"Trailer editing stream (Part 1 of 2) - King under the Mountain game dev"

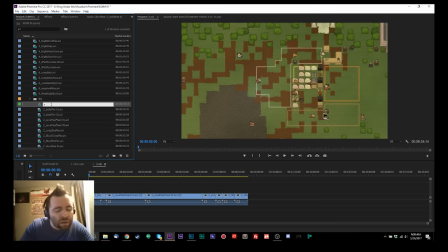830s
2 cuts. Cool, 2 cuts. All right. And we're going to put this, it doesn't matter where we put that, but yeah, we want that to go in with, oh, I accidentally made a copy.
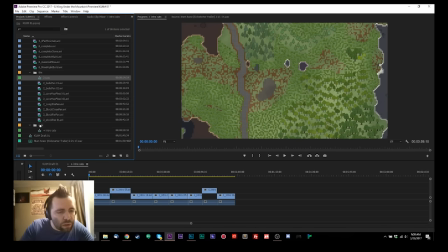848s
That's not what I meant to do. Clear that. And put 2 cuts into the cuts folder, and these don't need to go anywhere else. They can just go back in here. I didn't even need to create that extra bin. Okay, so 2 cuts. So we have a bunch of shots here.
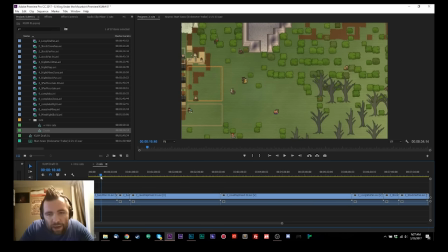862s
So we have the building pan, and this is where we have the settlements.
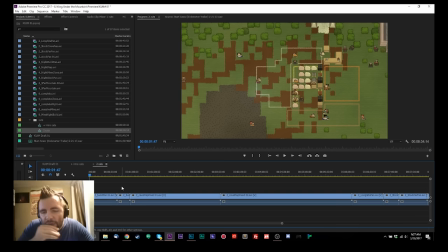867s
Kind of just we have the dwarf settlement. The dwarves just kind of building things out.
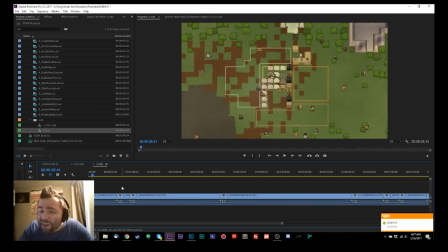876s
There's not a whole lot of activity going on quite yet in the building, but you can see them moving around and doing some work.
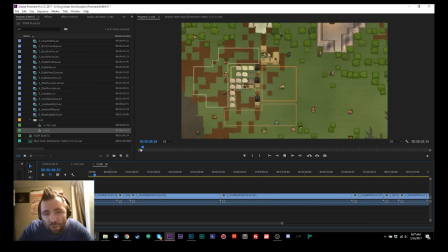884s
So we just wanted to kind of like establish that this is a game where you're going to be building things. So you don't really see all of what's going to be going on there, but we wanted to get a nice pan of the actual settlement, as you can see that coming across there.
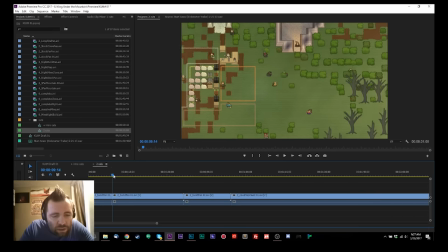900s
So we're going to start right where the shot starts panning, and we're going to say that's the shot, and then it comes back moving to the left. And I don't think the left-bound pan is as interesting because we kind of want it to be right reading
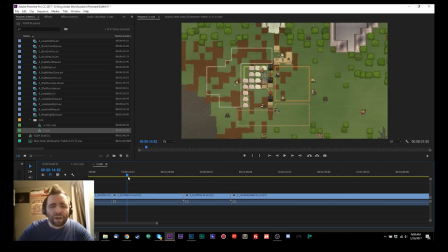914s
and flow a little bit more in a right reading fashion, and kind of consistently moving in English reading right. So I'm going to stay away from the panning to the left.
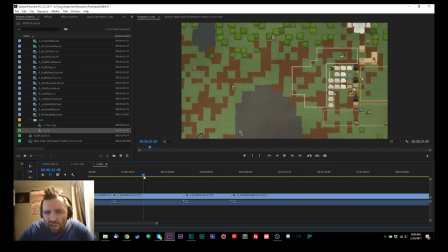927s
I'm not even going to bother capturing or isolating that shot, because if I need to, I can come back to it, but I'm probably not going to use it. So there's the pan. We're just sliding through on the timeline, and that's where we're going to cut out.
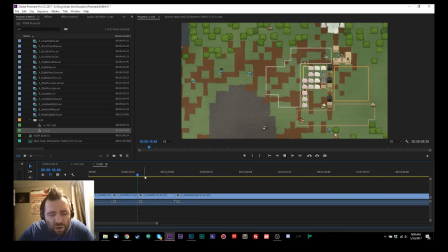941s
And here's another variation of that. I'm going to slide right on through, right on through. As you can see, it's just a, oh no, they're not animating. So you can see me building though. So maybe that's interesting. I don't know.
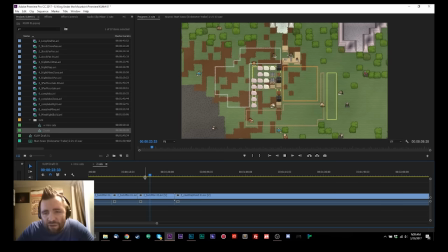958s
You can see me adding on to the plan of the settlement, which is a little interesting. But when the people aren't moving, I'm probably not going to use that shot. But at least you see some player action, which is important and shows that you can pause the game.
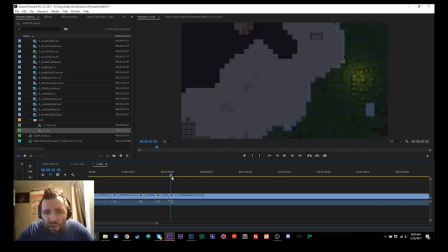978s
And probably not going to use that, but okay, so here we go to the nighttime. And this is where we start seeing some of the nighttime. You can see some really pretty shots over here. And this is where I start building out and shaping some of the caverns.
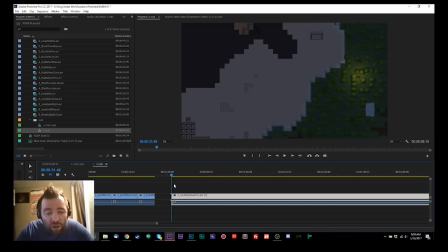996s
Now this shot is fixed because my intent is to start, say, like right around here, and then cut. That's a different shot. Okay, just kind of like start right around here where you see everything being drawn in,
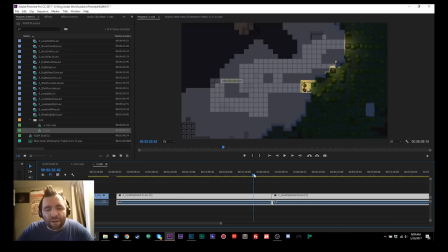1012s
where the plans are being mapped, and then cut to like down here where you see everything carved out. So this shot is going to be a little bit trickier for me to cut and select the exact points of the edit, but we're going to kind of look at where are those best points.
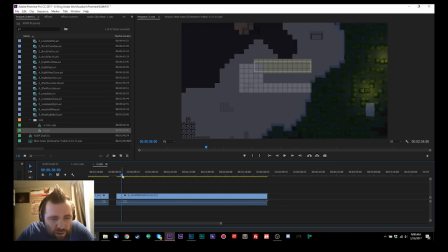1031s
So I really like this here. I think that the mouse movement there is nice and quick. And that's a good stopping point, I think, right around there. So we're going to add an edit, and we're going to move forward some. And these add-ons are okay, but they don't really show a whole lot.
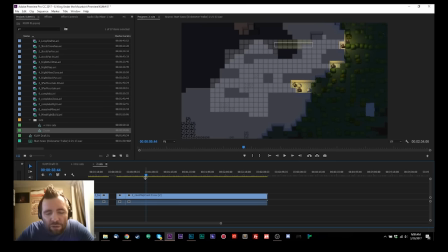1051s
But that little bit there where those little parts are being added, I think there's a lot of activity there. So I'm going to start here, cut that closer, and I like when the mouse comes out and reveals that the mouse generates light whenever it's outside.
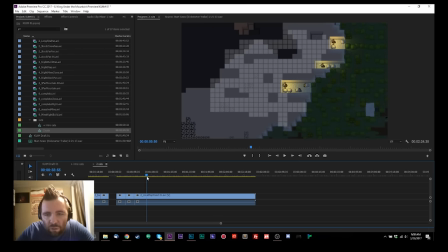1067s
So we're going to come over to that. I like that moment.